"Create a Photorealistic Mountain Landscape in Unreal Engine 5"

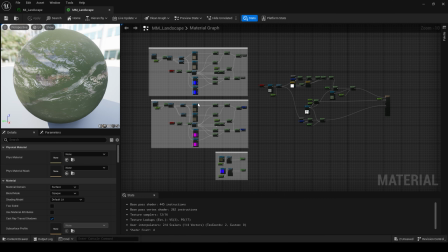[4:08]
And because of that, I'm not going to go into depth of this material, but rather give a high-level overview of how it functions.
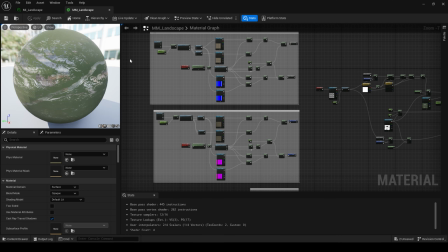[4:16]
For starters, I am using two rock textures and one grass texture.
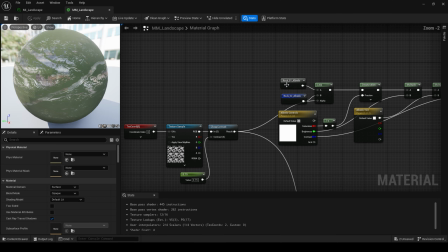[4:21]
I'm using those two rock textures to texture the slope of my terrain.
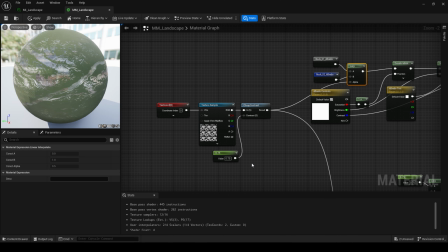[4:24]
I'm combining both of them together using a noise mask from Unreal just to get some breakup and avoid noticeable tiling.
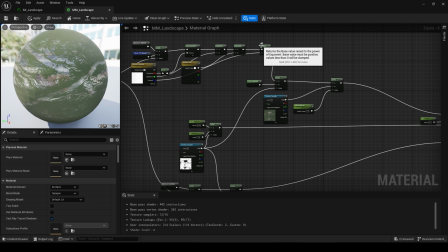[4:33]
Next, I lerp between my combined rock textures and my
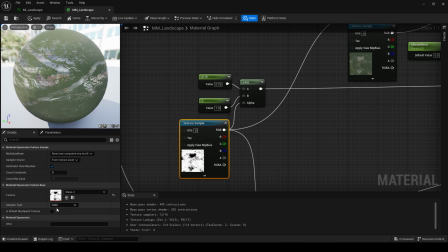[4:37]
grass texture using the slope and height mask that I exported from Gaea. After that, it's just a matter of blending my procedural textures with my color
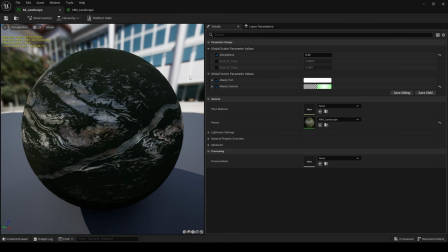[4:48]
texture that I exported from Gaea using a lerp and a constant and blending between the two.
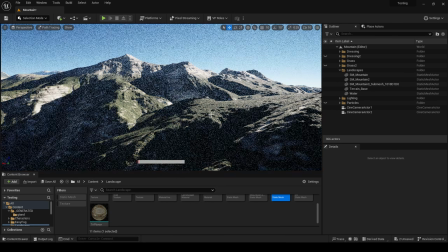[4:54]
Once we have the material for our mountains all done, it's time to go over our mountains and add rocks.
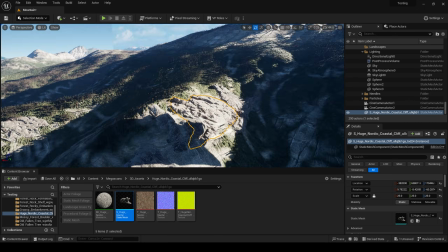[4:59]
The material that we made only gets us so far, and in order to add that extra detail and photorealism, we need to add 3D geometry.
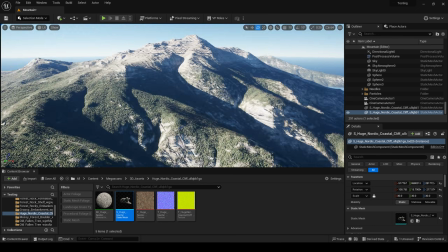[5:08]
For this, I used Quixel rocks jammed into the side of the mountain,
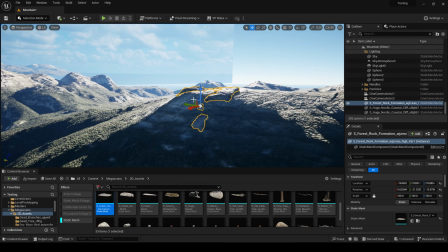[5:12]
focusing on areas where I knew the rocks would catch light and cast shadow, creating extra details on my mountains.
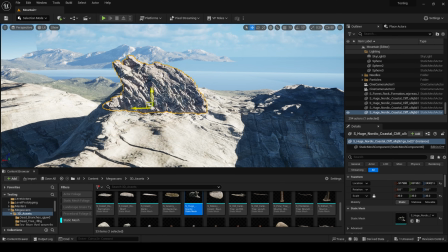[5:18]
Again, I did not put 3D rocks all over my mountains, only in areas where there was light and they could add detail.
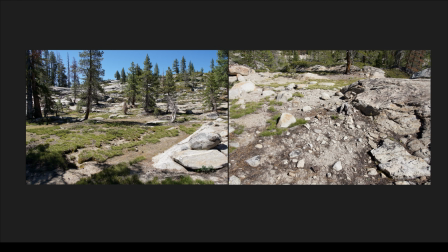[5:26]
Pivoting away from working on my background mountains, I'm going to turn my focus to my foreground.
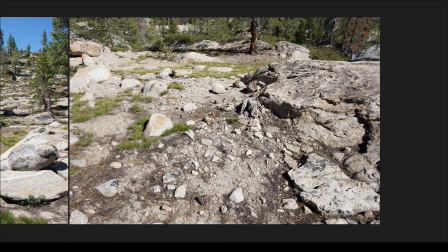[5:32]
Before I do any set dressing, I have some reference images taken in the Sierra Nevadas that I'm going to base my set dressing around.
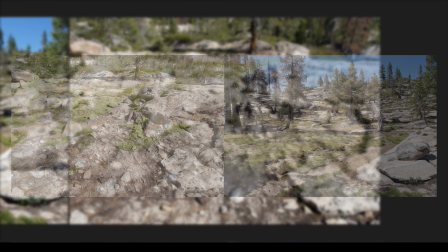[5:41]
Looking at these reference images, I can notice three major things.
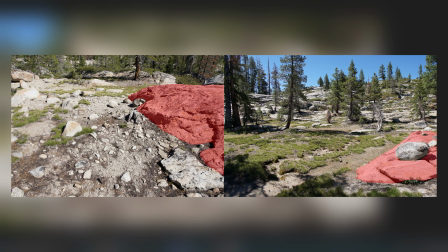[5:46]
Firstly, there are large granite slabs scattered throughout the entire environment.
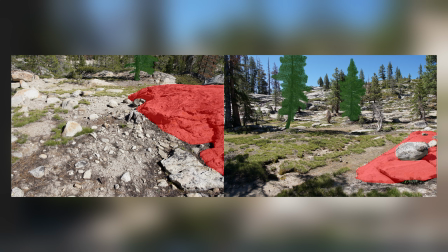[5:50]
These large granite slabs, along with the trees, make up our large elements. Secondly, from these large granite slabs, there are smaller granite boulders and rocks that have fallen off of these granite slabs and rolled down to the ground beside them.
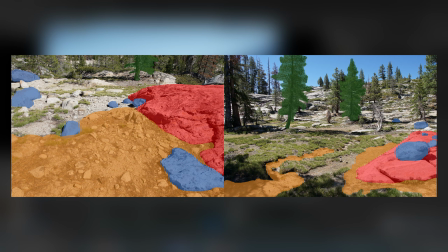[6:08]
And thirdly, there are even smaller granite rocks and granite pebbles that are being held in place with pine needles,
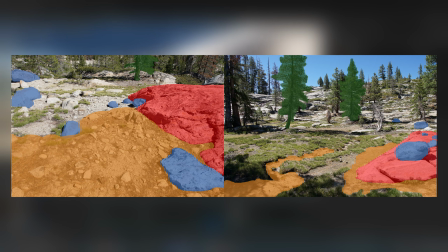[6:15]
pine cones, sticks, and grass.
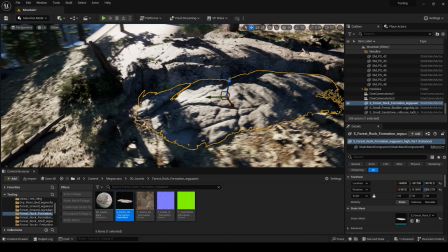[6:18]
Taking into account all of these three elements, it gives me a pretty good idea of how I should go about my set dressing.
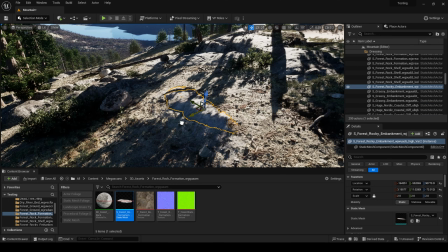[6:26]
I need to focus on large shapes consisting of granite slabs and trees.
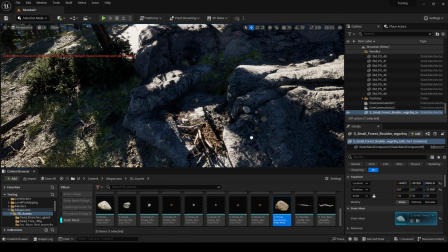[6:31]
I need to focus on medium shapes consisting of granite boulders and scattered tree debris.
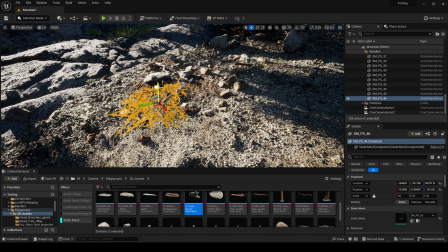[6:37]
And thirdly, I need to focus on small details, including small granite pebbles,
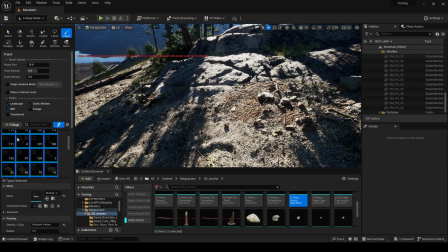[6:43]
grasses, pine needles, pine cones, and sticks.
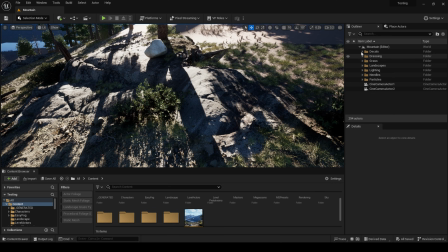[6:47]
In addition to my set dressing, I'm going to also employ the use of decals to add color breakup and increase the cohesion among the assets.
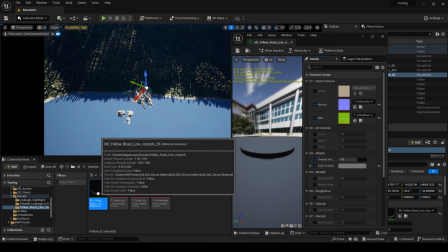[6:55]
I'm also going to use a decal, scaled up very large,
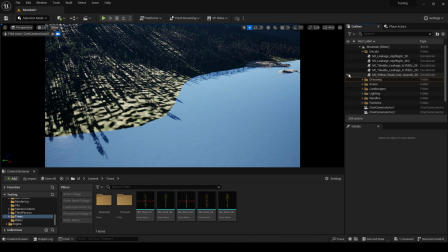[6:59]
to use in my background to act as the beach separating my mountains from the lake.
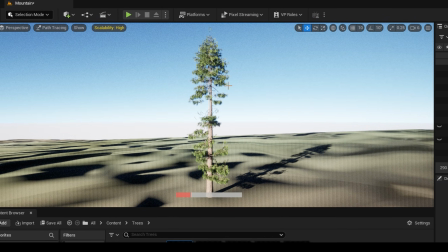[7:05]
The next thing I did was to create my trees. I did this by using the Grove 3D add-on inside of Blender.
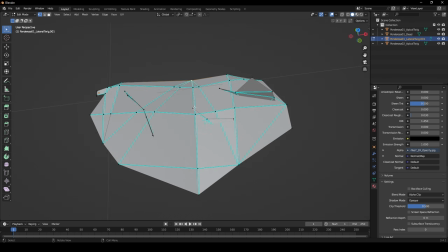[7:12]
The first process in making trees using the Grove 3D is to build twigs.
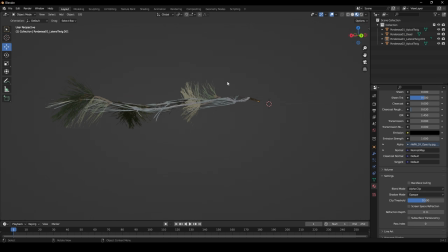[7:17]
Now, you can go onto their website and buy twigs, or you can create them. In my case, I chose to create my own twigs using Quixel atlases. Once I had made an end, side, upward, and dead twig, it was time to start growing my tree.
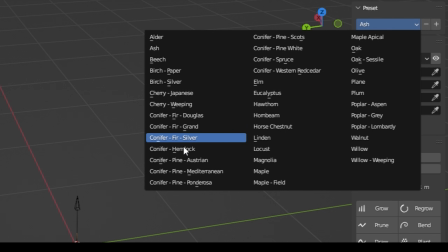[7:33]
I added a new grove and selected the Ponderosa tree preset.
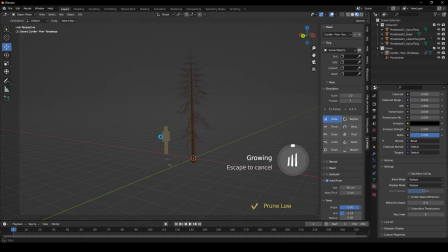[7:38]
From there, it was just a matter of growing the tree until it hit my desired height. Once the tree was fully grown, I could then select my twigs and add them to my tree.
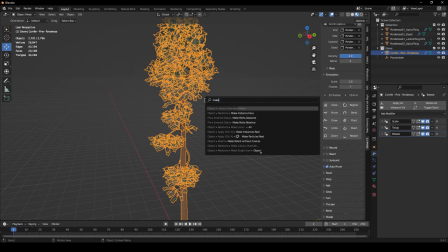[7:49]
Now that all the twigs were added, I simply made all the twig instances real and joined them together.
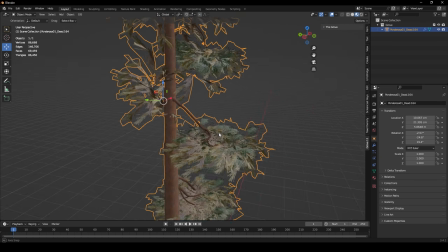[7:55]
Then I joined all the twigs with the tree trunk and exported that over to Unreal.
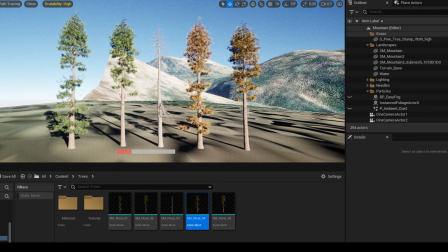[8:01]
After my tree models were imported into Unreal, I went about setting up a simple bark material and a simple needle material for these trees.
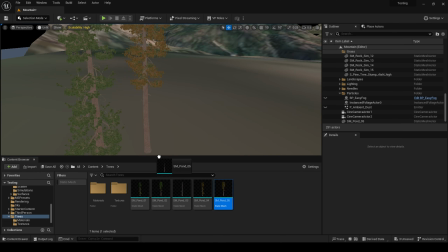[8:09]
I then also made a duplicate of the needle material and made a dead version of the tree.